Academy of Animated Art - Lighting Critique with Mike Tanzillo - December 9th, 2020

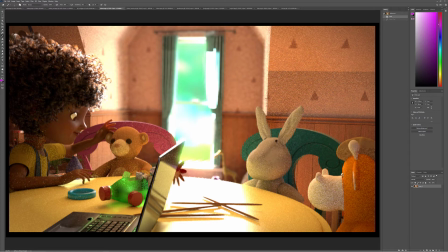752s
But with these characters, again, like you've got some nice specular highlight there. But I would just add in, try and push yourself to get more specularity in the fill side of her skin tones.
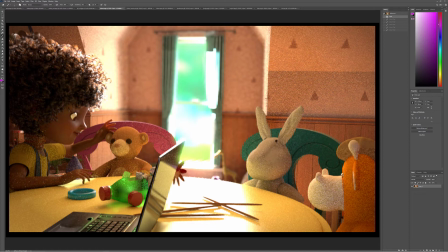765s
I think that'll help out a lot. But everything else is looking pretty good. I want to see what this lighting scenario looks like in the other 2 poses before making further comment.
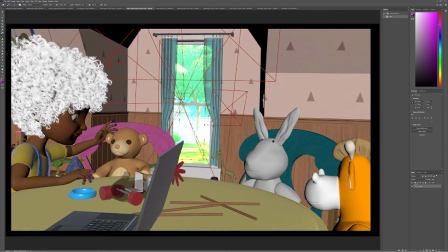773s
But this is looking pretty good. It's hard to tell from this. There's a lot of activity back here, and you've got this. It looks like a very large area light back there, which is nice. The one thing again you want to watch out for is you want to have some dynamic element as she moves across here.
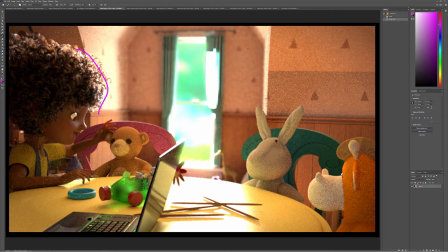789s
Like right now, the light does feel like it's coming in on this side. And when she gets over here, you want to make sure it feels like it's coming in from the other side. And in the middle, it's like purely behind her. So just to be aware of there. Sometimes those very large radius lights can wash that away. Diana, this is looking really great.
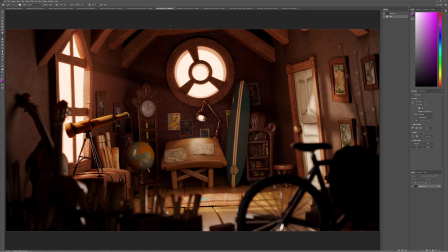807s
This is really like all I could think about is this feels like rich and chocolatey as a scene overall. There are a couple things that I would consider doing. I think you can go more dense on the volumetric light as it comes in through the window over here and allow it to fall off a little bit more as it goes over that way.
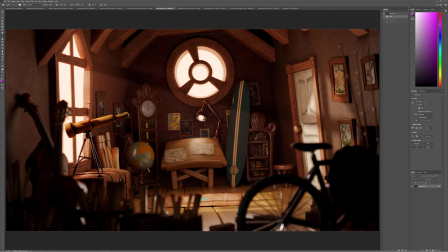826s
Just a little more density right around the main window shape I think would be good. And then the other one, I would consider pushing the brightness on this sun hit on the ground, because like looking back, this is a very dark scene in that it's like it's like a heavily brown,
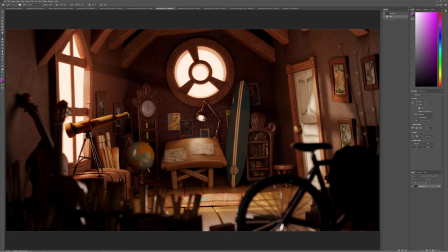844s
like a dark brown room, but the exposure on it is pretty high, like we can see most of it. So if you're going to be exposing that much into a room and an interior space, the exterior light that's coming in would get a little bit brighter. Like it would get about to that point. So I would just push that light just a touch more.
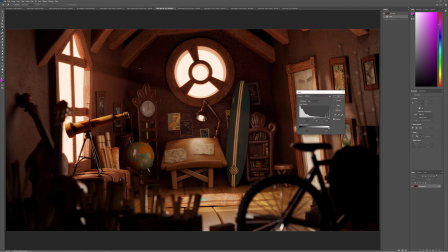863s
In fact, let me just try and, because I think that a little bit more.
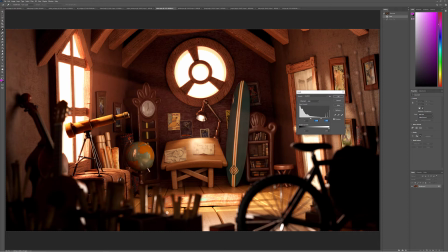So maybe something a little more along those lines.
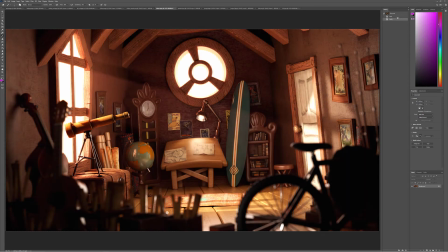887s
This might be a little much, but I was just looking more down here. So into that region right about that level, and then you can get a little bit more push out of the rest of the scene, and then you can get a little bit more glowiness from around these edges, just like a little bit more, and then that can go a little brighter.
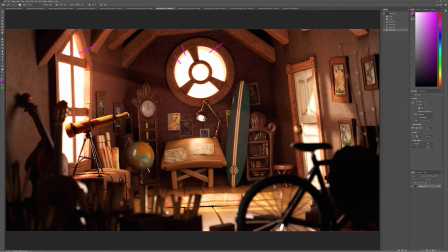907s
But overall, I'm not too much tweaking needs to be done on this one. It's looking really, really strong. Jordan.
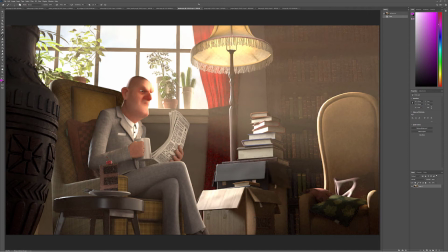913s
Okay, the one thing I was thinking about with this one, I do think you can go still a little warmer with this light, this kind of overall haze. I do think you can break it up a little bit because looking at this over here, it's starting to flatten out. So I think you can isolate a little bit more around the window, similar to what we were just talking about in Diana's.
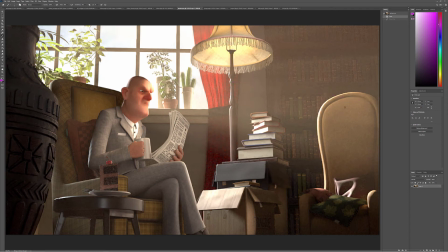932s
A little bit warmer, brighter around the window, and then it falls off as it goes away. This is looking better in here. The other thing I would do is think about adding vertical variation on him.
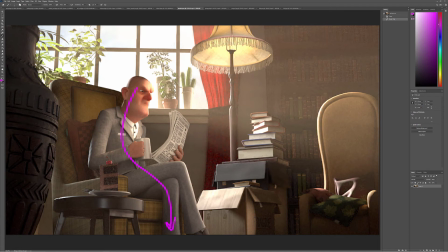945s
Like I would have him go darker as we go down. Maybe it's a light blocker, maybe it's done in the comp, but basically I want our focus to be a little bit more on his torso, and his legs are getting a little bit too much bright.
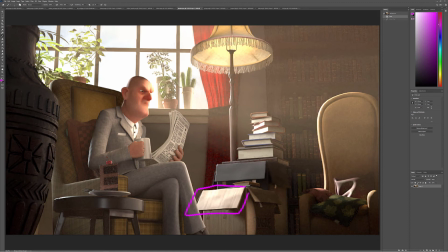959s
A little too bright. This is getting a little bright too. I wonder, and again, it's also like picking up something there. Make sure that that's not the edge of a spotlight, and you may need to fiddle with this a little bit,
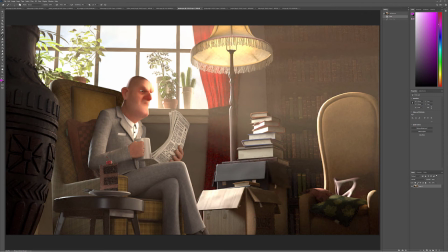979s
either darkening the shader, maybe rotating it slightly so it's not picking up quite this much light, but something you want to look into there. Plants and cactuses, again, these all look great back there. Really love the look of those. But yeah, everything else is looking pretty good.
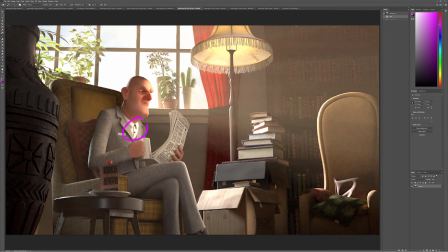996s
I think that's where I would go from there. And then, just watch out, his shirt's getting a little bit bright in that region.